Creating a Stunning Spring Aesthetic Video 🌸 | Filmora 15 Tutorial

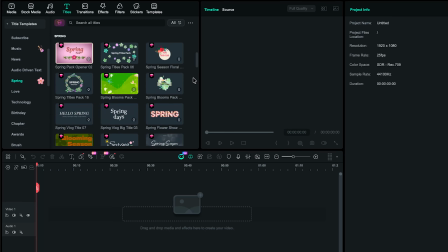0:19 Make your boring-looking titles feel cinematic using Filmora's new titles and effects. With the recent update, Filmora has introduced some really cool title styles and effects. In this video, we're going to show you how to use them to make your video truly stand out.
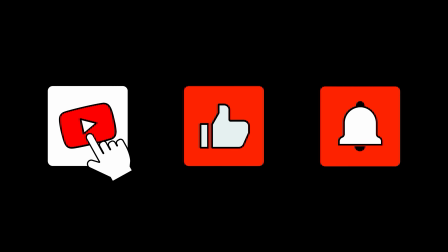0:32 Before we begin, make sure to subscribe my YouTube channel and turn on the bell icon so you never miss any upcoming videos.
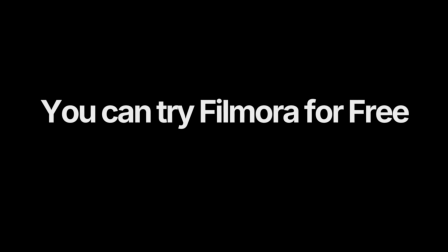0:39 Here I'm in Wondershare Filmora. You can try Filmora for free through the link mentioned in the description below.
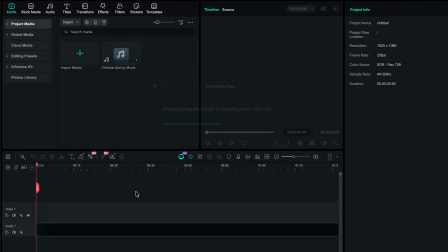0:45 First, import your audio into the timeline. Then, head over to the stock media section.
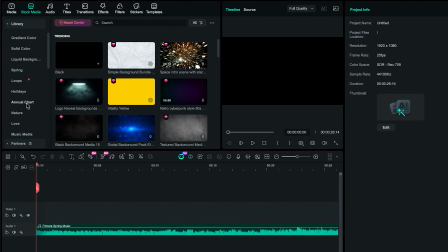0:49 Inside the library, navigate to the Spring folder where you'll find a variety of relevant footage.
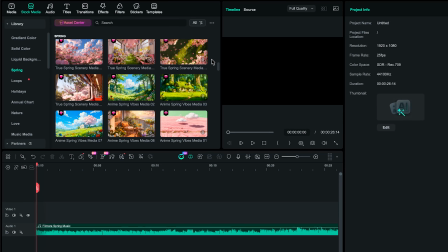0:54 You can also use your own clips if you prefer. Additionally, explore the Spring-wise category to discover more suitable videos.
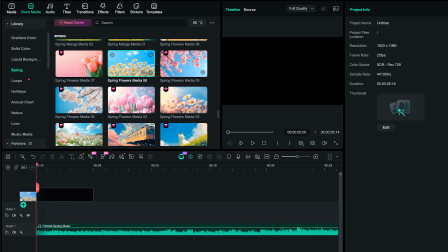1:02 Now, import your selected clips into the timeline one by one.
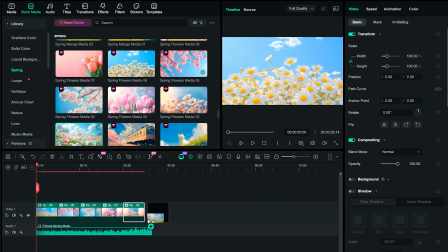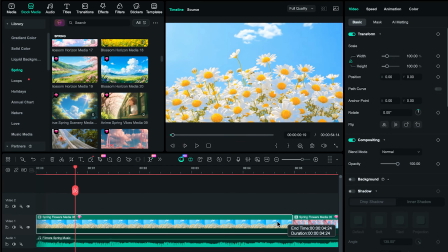1:10 Once all your clips are placed, start syncing them with the music. Identify the beats in your audio and cut the clips accordingly.
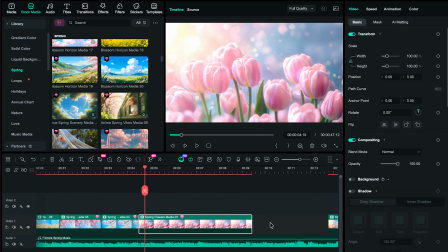1:17 This way, every beat change aligns with a visual change, creating a smooth and engaging flow.
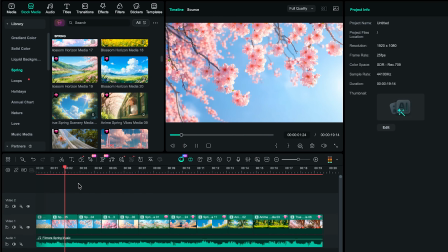1:27 At this point, your rough cut is ready, and you'll notice that the clips are perfectly synced with the music beats.
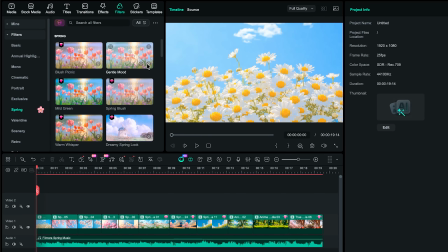1:34 Next, move to the Filters section. Under the Spring category, choose a filter that complements your video.
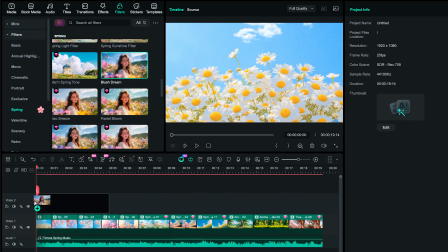1:41 In this case, we'll use the bold green filter, as it gives a fresh spring vibe and works well across most clips.
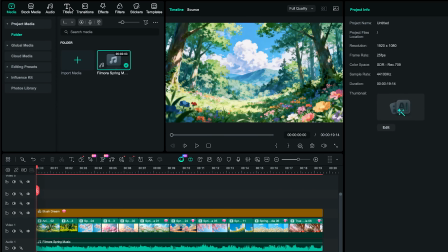1:48 After that, go to the Text tab and select Titles.
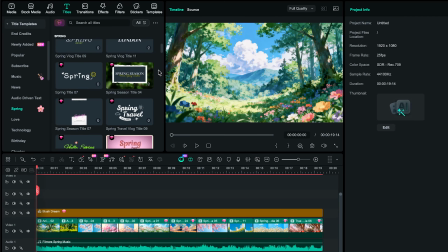1:53 Inside the Spring category, you'll find newly added title styles. Pick one that fits your video and place it on the timeline.
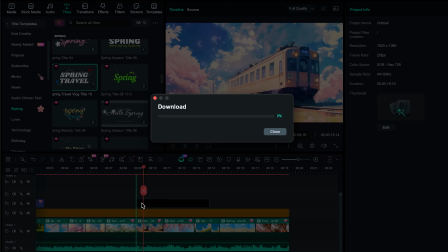2:05 If needed, add another text layer for subtitles and adjust it according to your composition.
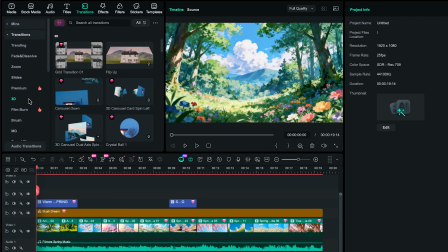2:11 Now, open the Transitions panel and apply 3D transitions to give your video a more premium and modern look.
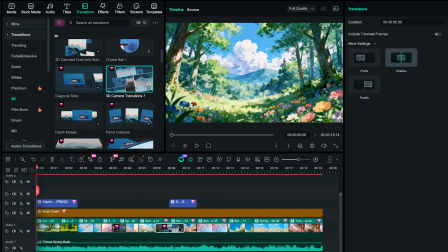2:19 Once applied, reduce the transition duration to keep everything smooth and fast-paced.
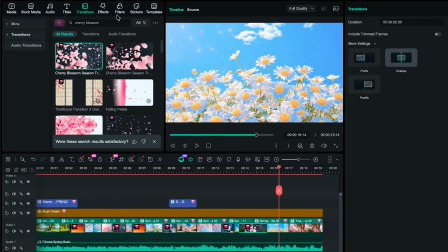2:25 Finally, go to the Seasonal Transition section and apply flower-style transitions. These will enhance the overall theme and create smooth, visually appealing transitions between your clips.
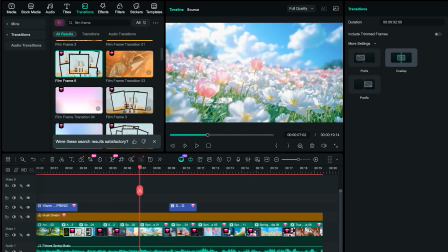2:36 Then, add the Flip Frame 6 effect for an extra dynamic touch.
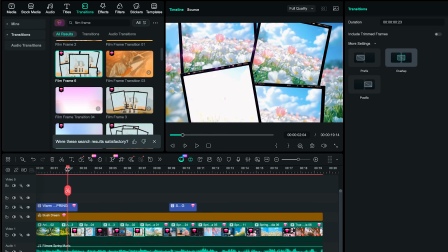2:42 And that's it. Your video is now complete and ready to go.
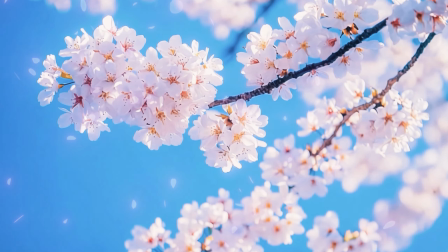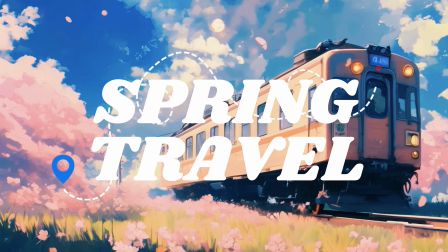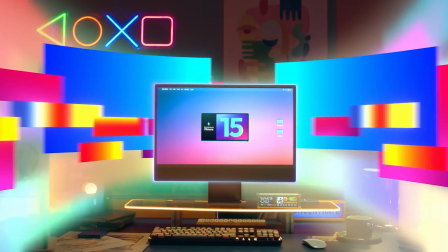3:00 So that's it for this quick Filmora tutorial. If you don't have Filmora yet, make sure to try out today.
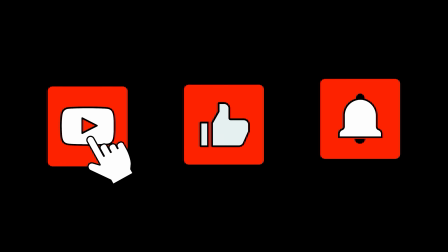3:05 Link is mentioned in the description below. Make sure to subscribe for more videos, and I will see you in the next one.